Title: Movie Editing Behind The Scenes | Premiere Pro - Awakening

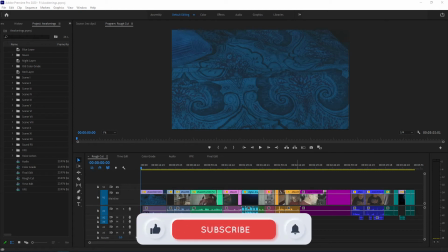0s
All right, so now we're in Premiere Pro. This is how I edited the entire film. I did it in several sequences.
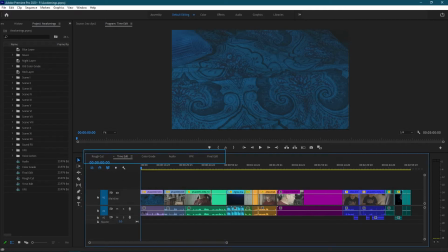5s
You'll see here I have rough cut. I did a time edit, and then I did the color grading,
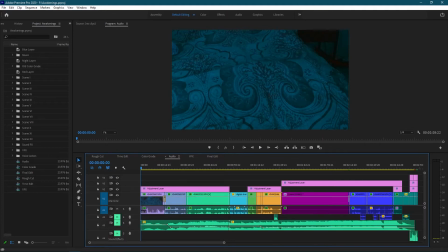11s
did my audio changes, added in the music, and then visual effects.
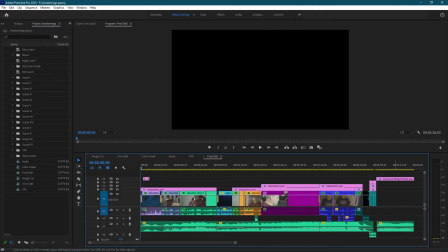17s
And then I did a final edit after it was all done to add the title and the end credits.
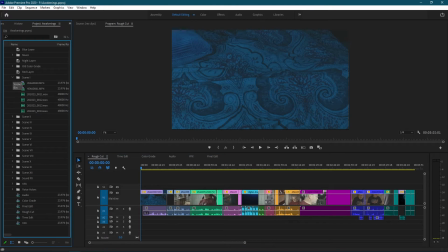23s
The way I organized everything was I created scene folders and put all of my audio and video in those scene folders. You'll see I had initially filmed 13 scenes, 14th scene being the one that didn't make it in, that I didn't film.
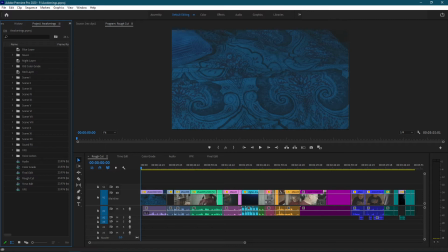38s
Created folders for the sound effects, visual effects, and then the voice actor files.
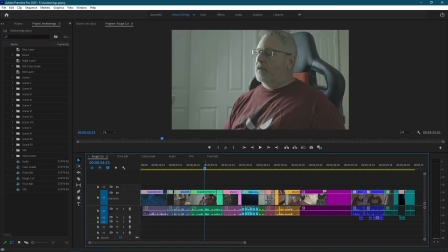43s
I want to talk a little bit about camera angles. I tried to convey some feelings based on how the camera was set in relation to Frankie, the main character. So the first half of the film, you notice the camera angle is below eye level because Frankie's in control.
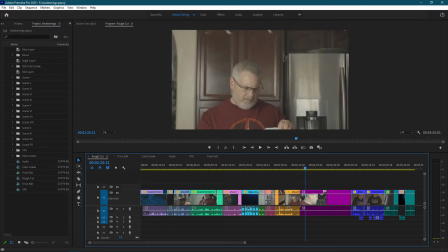58s
And then as we move along to the introduction of Winston, it becomes more eye level.
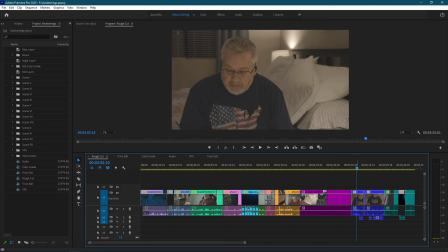66s
And then once Winston has moved in and taken control, then we kind of look down on Frankie a little bit.
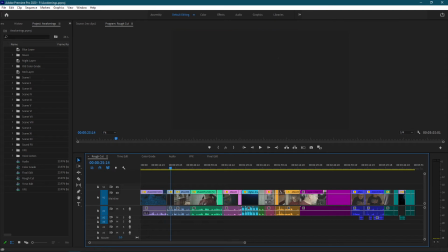73s
Talked about having to cut some stuff. This is just kind of an entry into the kitchen.
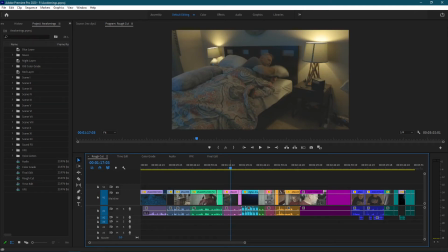78s
So this was cut. It wasn't really needed. Another scene that was cut from the film. This was Frankie going to bed and talking to Alexa to try to get her to turn the lights off and play some rain sounds for the night.
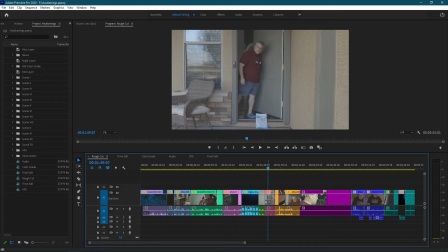91s
A scene that was also cut, just picking up the package at the front door. So for the rough cut, we'll talk a little bit about lighting.
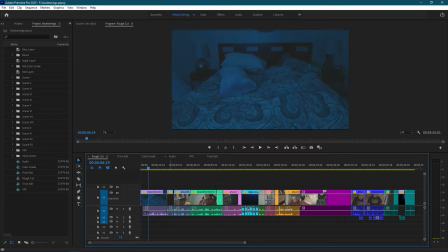99s
So for this scene, I used the 3 hue bulbs. I set them up on my dresser and just pointed them at the bed to give me that kind of nighttime bluish look. What it actually ends up looking like, I think, more is a TV screen was left on. But, it was I think it works, especially after the color grading.
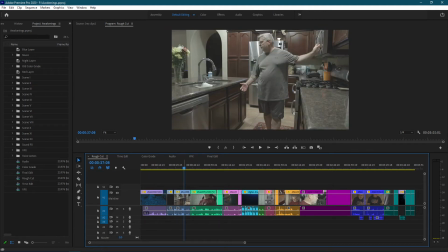118s
I think it was a little better. The lighting for the kitchen scene, I used entirely the practicals. These are just the lights that are in the kitchen. It gave a nice harsh overhead, created lots of shadow, which I think helped convey the emotion of the frustration level.
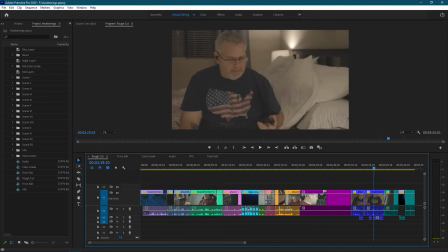133s
It's a little uncomfortable to look at. And then let's talk about lighting a little bit more once we get here. So this was obviously a mixture of practicals. I used one of the soft boxes, and then I also had the hue lights along the floor to try to raise everything up so that I could get a good exposure.
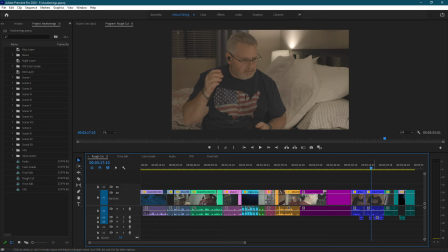151s
Still came out yellow, but I think that's kind of the way it should look with the lights in the room.
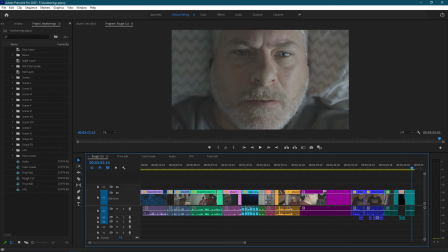158s
And if I jump to the ending here, you'll see the lighting. This was not done with the hue lights. This was actually done with the softbox, and then I just color graded it down. Setting the hue lights on the dresser was just not going to cast enough light to where it would light the face.
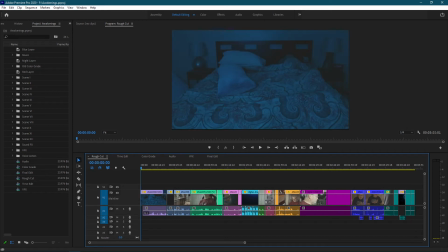173s
So I had to come up with a different. The digital brain stuff, I did not create these.
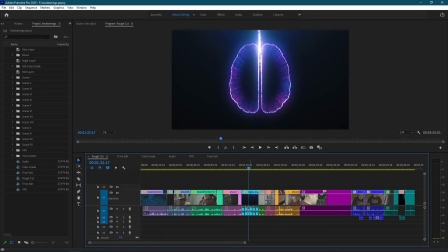178s
These all came from Envato Elements, and I will put a link to the Envato Elements down in the description.
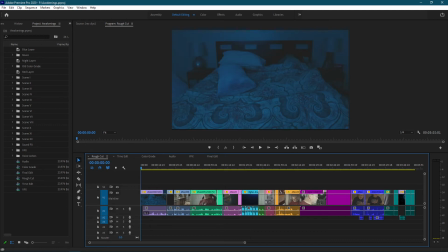184s
Came in real handy. That's also where I got the music and the sound effects. So that was initially almost a 4-minute cut before I actually had even entered in the last scene or filmed the last scene. So with the time edit, I cut it down, and this is the time edit that you would see in the film.
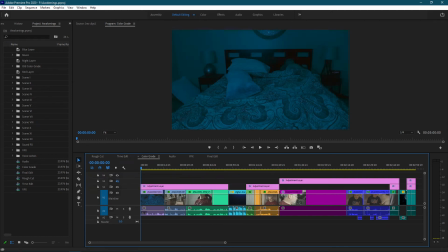202s
This was just me getting it down to where it needed to be. So for color grading, I did most of this, I white balanced everything.
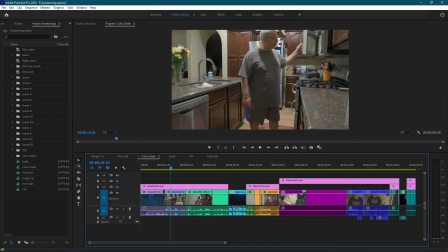210s
Let's see if I turn off these adjustment layers. You can see it brightens it up some.
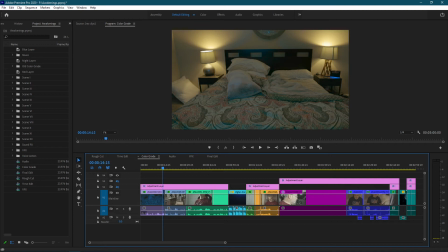216s
Coloring's not as harsh in the kitchen. White balanced for the lights, the practicals that are in this room.
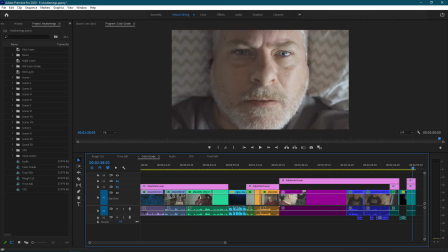224s
And here, this was done with an adjustment layer.
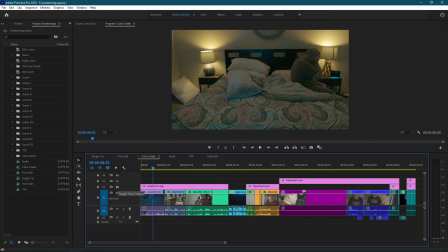228s
So let's talk about adjustment layers. So I wanted to convey some emotion through color. So for the first half of the film, there's a red tint over it.
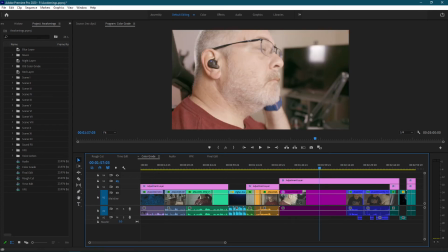238s
So it's angry. So that's what I was going for with that. This is still angry. And so then here, I actually injected a blue.